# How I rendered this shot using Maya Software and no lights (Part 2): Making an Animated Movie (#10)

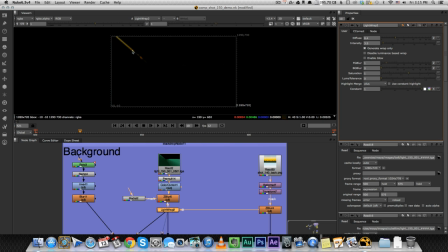(3:44)
So let's see what it looks like this is just the light wrap itself and it adds it to
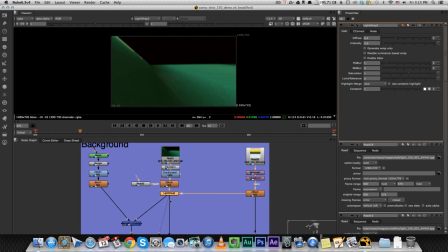(3:50)
the layer it kind of blends both of them together but
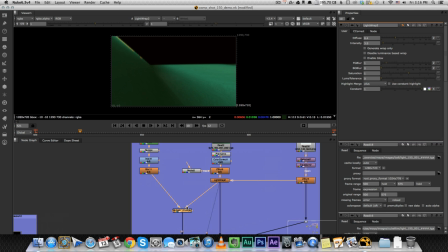(3:55)
before I show you how both of them blend together I also added some darkness to to the floor by creating just a just a
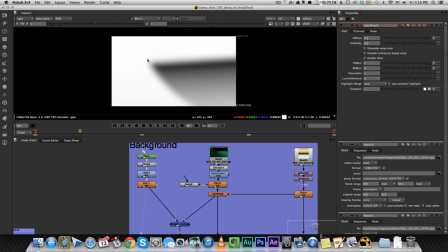(4:07)
piece of of dark like a dark layer and multiply that on the background so this This is before, this is after.
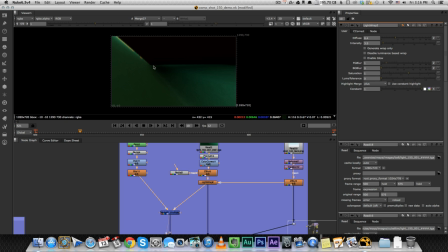(4:16)
And I did that because this whole part was, kind of stood out way too much, so I had to darken a little bit.
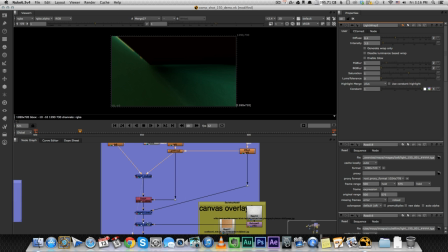(4:24)
And then I take this piece and that piece, and I add them together, and we have the full background.
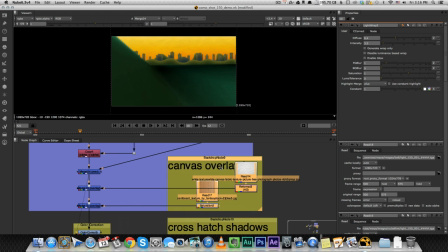(4:33)
Now this is something cool that I added. I call it canvas overlay. It's basically this texture.
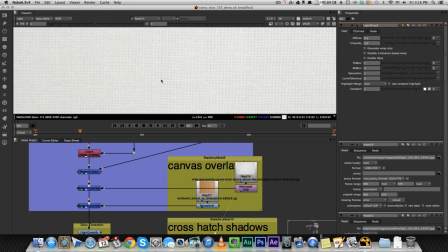(4:39)
It's a texture of like a canvas.
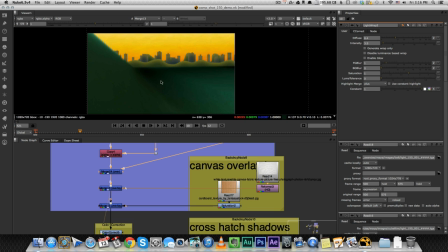(4:42)
reformat into HD and I just overlaid it on top of everything on the background so it gives it a canvas texture
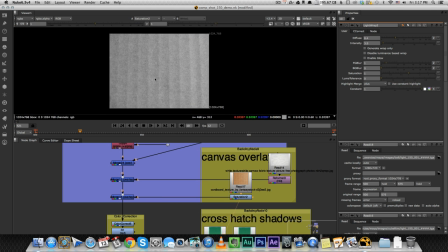(4:52)
and I also added this as an overlay which is kind of a paperish texture so this is both of them
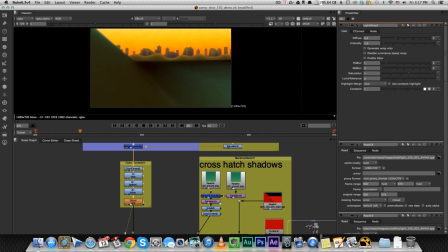(5:00)
now I have some color correction nodes here and a little bit of blur, extra blur on everything and this is how I got the final color
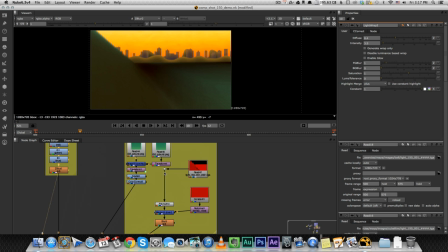(5:09)
now for the shadows the character's shadows is what I did was I
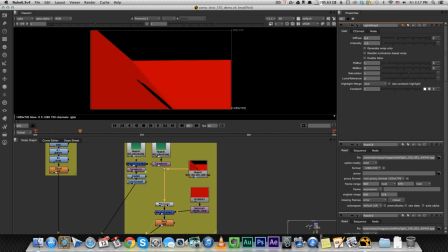(5:15)
took this pass the shadow pass we had primalt added it on top of a
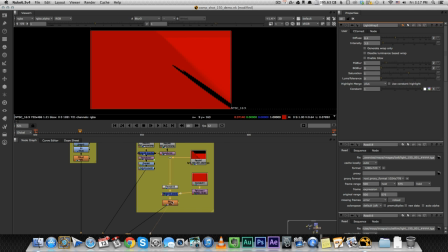(5:20)
red background so I get a full red background on everything and I use that as
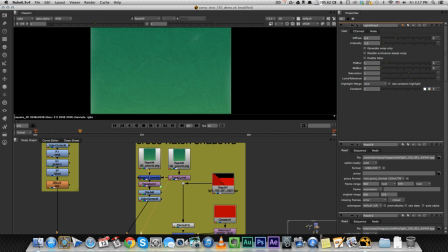(5:27)
a mask to add this texture hold on I'll show you
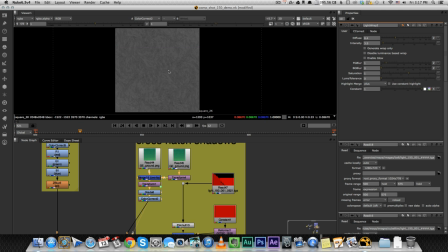(5:35)
this is the texture that I added this is the texture of the shadow that I wanted So basically,
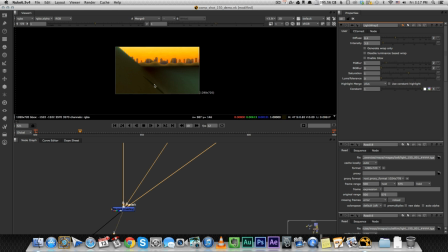(5:40)
I added that texture, but it was masked by the shadow.
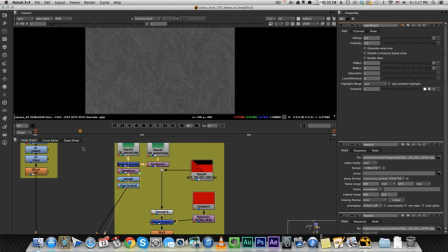(5:45)
So basically, it's adding all of this only where the shadows are.
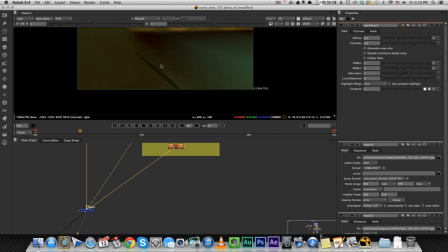(5:51)
So the shadows are not just black. They have like a paint, a painting texture to them.
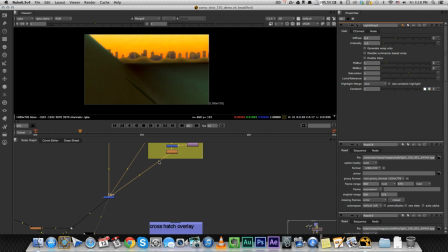(5:57)
You can barely see it, but it's, you know, it's the little things. So that's it for the background.
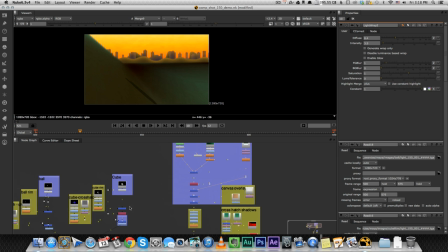(6:04)
That's how I created the background with the shadows. Now let's move on to the characters. You see, I have them separated here.
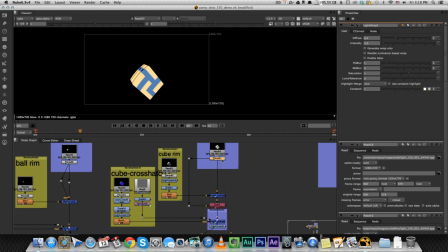(6:10)
This is the cube. This is the ball. Let's start with the cube. The first thing I added on the cube was the rim light.
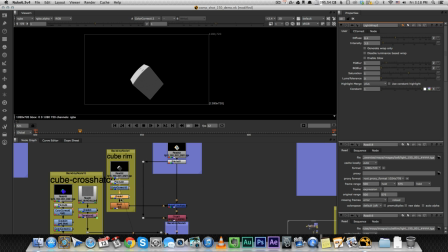(6:18)
Now, what I did with the rim is I changed the grid a little bit and blurred it.
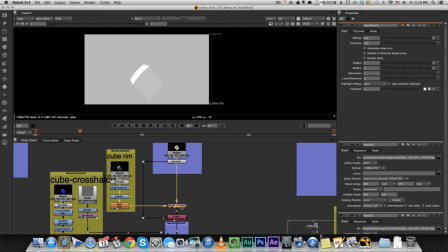(6:25)
And I took this layer and I multiplied it on the regular cube.
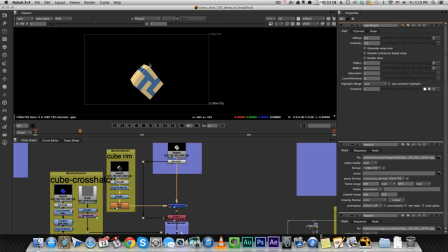(6:30)
So this is before and this is after. And it gives it kind of a three-dimensional feeling to it. It darkens some part of it and the other one keeps it bright. So it gives it some kind of depth. Because before it was very flat. Like everything was the same color. And this is how I got the 3D feeling.
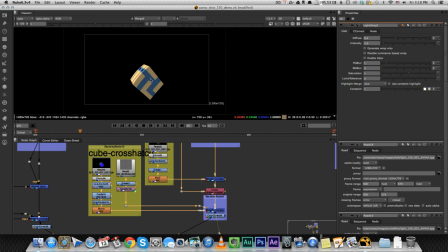(6:50)
Then I added these crosshatches. And how did I do that?
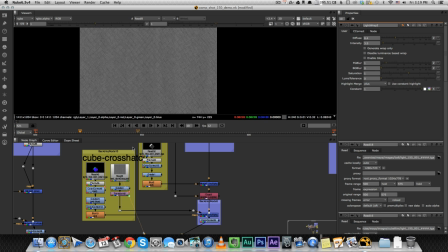(6:55)
The crosshatches is this huge crosshatch texture. texture and I added a transform node which
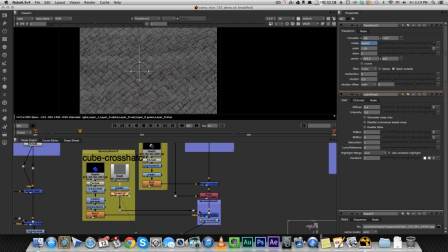(7:02)
is used to transform or rotate or scale whatever it is you're doing. So I added an expression to the rotation that each frame you rotate it by 90 degrees.
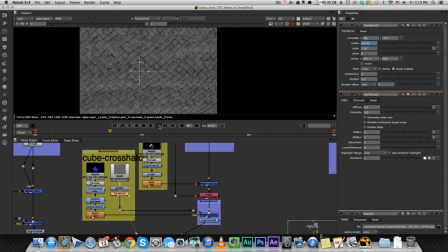(7:16)
So if we just watch this layer you see that it just every frame it just rotates 90 degrees so it seems like it's moving and if I added that on
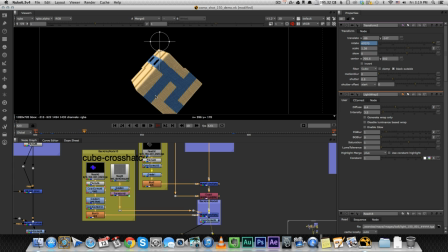(7:28)
the cube it looks like the cross hatches are like
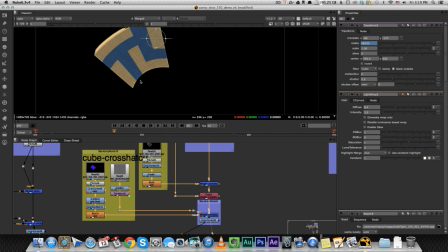(7:34)
being drawn every frame as I wanted to give it a 2d animation feel to it so now it seems like someone is actually cross hatching them every time instead of being just static and the way
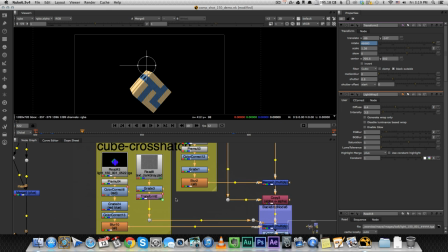(7:48)
I added them only on this side of the cube and not on the entire cube is with our world position render layer there before you probably didn't know what I was going to do with it now I can show you basically
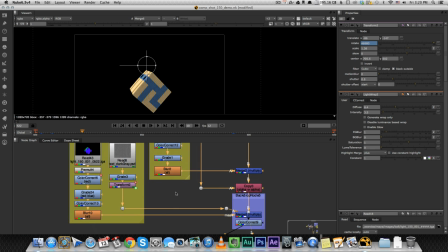(8:03)
I can use that to tell the the merge node here which
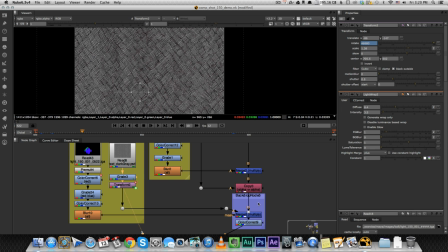(8:07)
adds the the cross hatches I can tell him I can tell it what
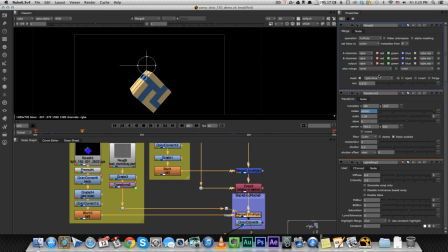(8:13)
where I want to put it so I masked it by the blue color. So it took this layer and it only added these cross hatches on the blue part of the cube. So you can see this is green, on the top is probably red, and this is blue. That's why we get the cross hatches only over here.
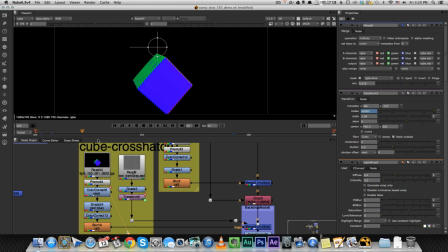(8:33)
So this render pass gives me a lot of control on adding stuff. I could have added it only on the front, only on top.
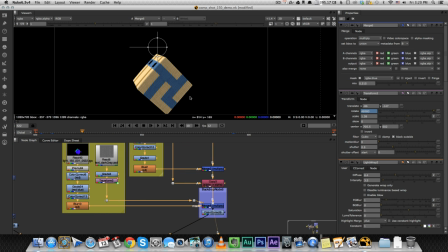(8:41)
It gives me a lot of control and let me play around with stuff and that's how I got I
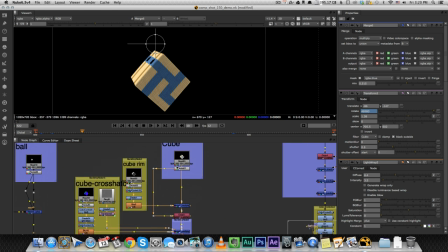(8:47)
got this texture of the cube from this this is
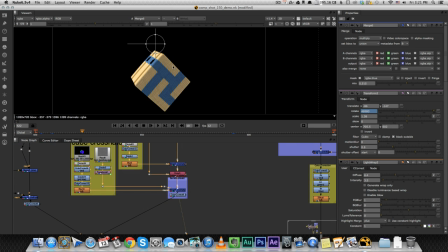(8:52)
like very flat very boring and over here it's it feels more 3d and it has an interesting texture on it after that there is
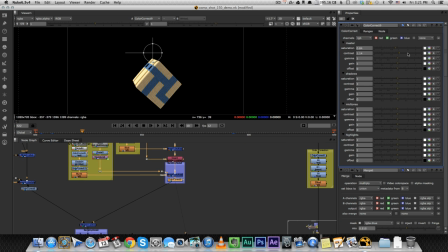(9:03)
some color correction just a bunch of gamma and contrast contrast changes
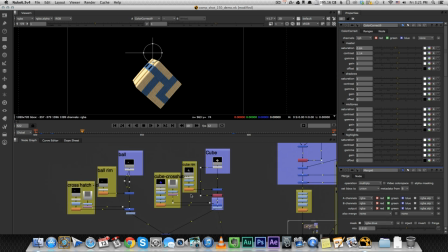(9:08)
and that's for the cube now the ball is just the same the
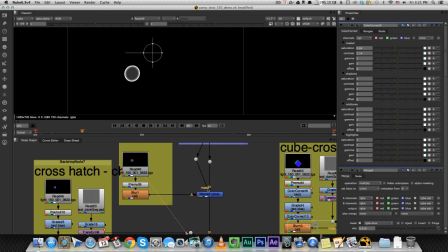(9:13)
same layers the same things i added the rim light look how the rim um
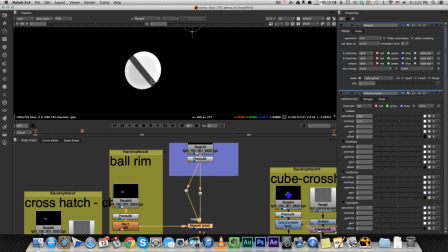(9:19)
when i added it to the ball how it gives it a 3d feeling before it was just completely flat and now with that it seems like it's actually like a
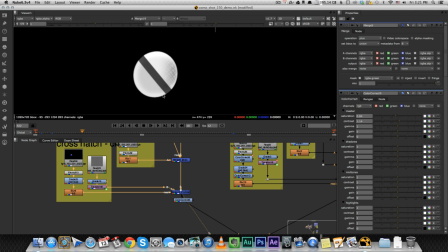(9:28)
ball and when i add these little cross hatches over here it's even even
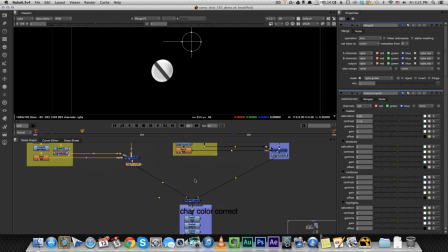(9:33)
nicer then we bring both of them together with this merge node we put the ball on top of the cube and we're getting this
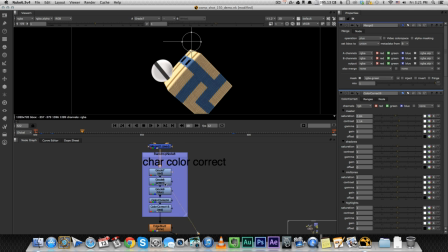(9:43)
some color correction nodes and grade nodes to make the color
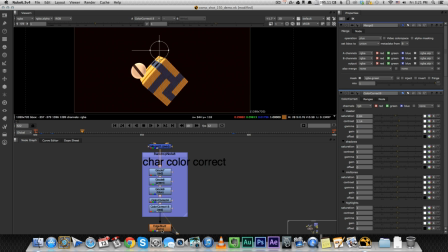(9:48)
a little nicer and a little bit of an edge blur to blur the edges of everything all
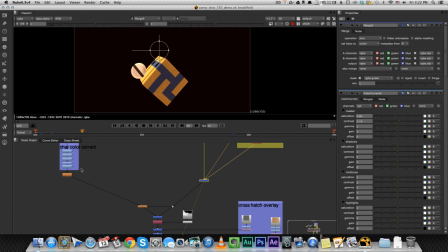(9:58)
right we're almost gonna combine the two of them together we have the nice background and and the nice characters already but before we bring them together I added a light wrap on the characters using the colors from the background after
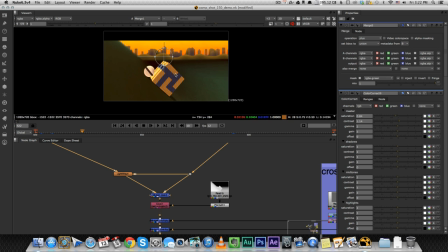(10:18)
I did that I can merge both of them together and we have the characters and on top of the
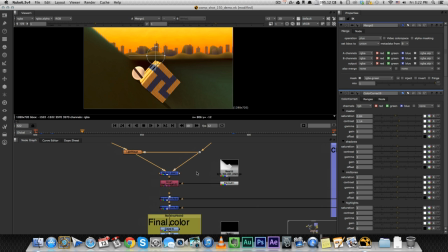(10:24)
background now let's let's finish finish it up this
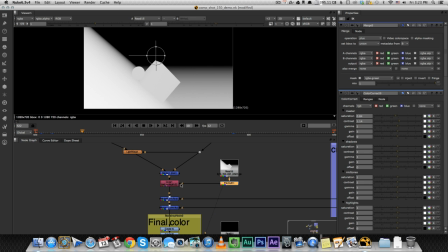(10:30)
is our depth layer our depth render pass and I use that for
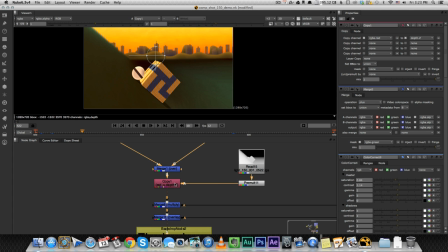(10:36)
adding depth of field I do that by copying copying the red channel from this into the depth Z channel now this is kind of advanced and new people will probably understand it a little better but basically I'm telling the I'm
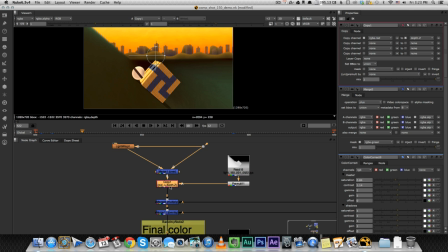(10:52)
telling you to use the color from this as the depth Z channel and we're going to use it later to create depth of field so hold on.
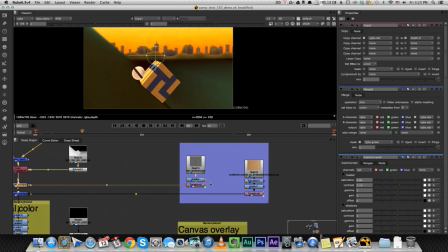(11:01)
We have two nodes here that add a little bit of a crosshatch on top of everything.
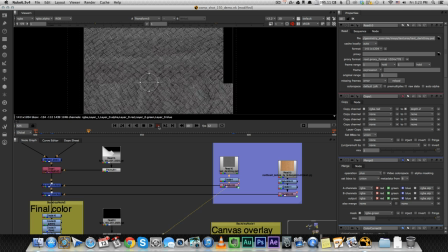(11:07)
This is the same thing I did here the same thing I did with the crosshatching on everything but I added that on top of everything.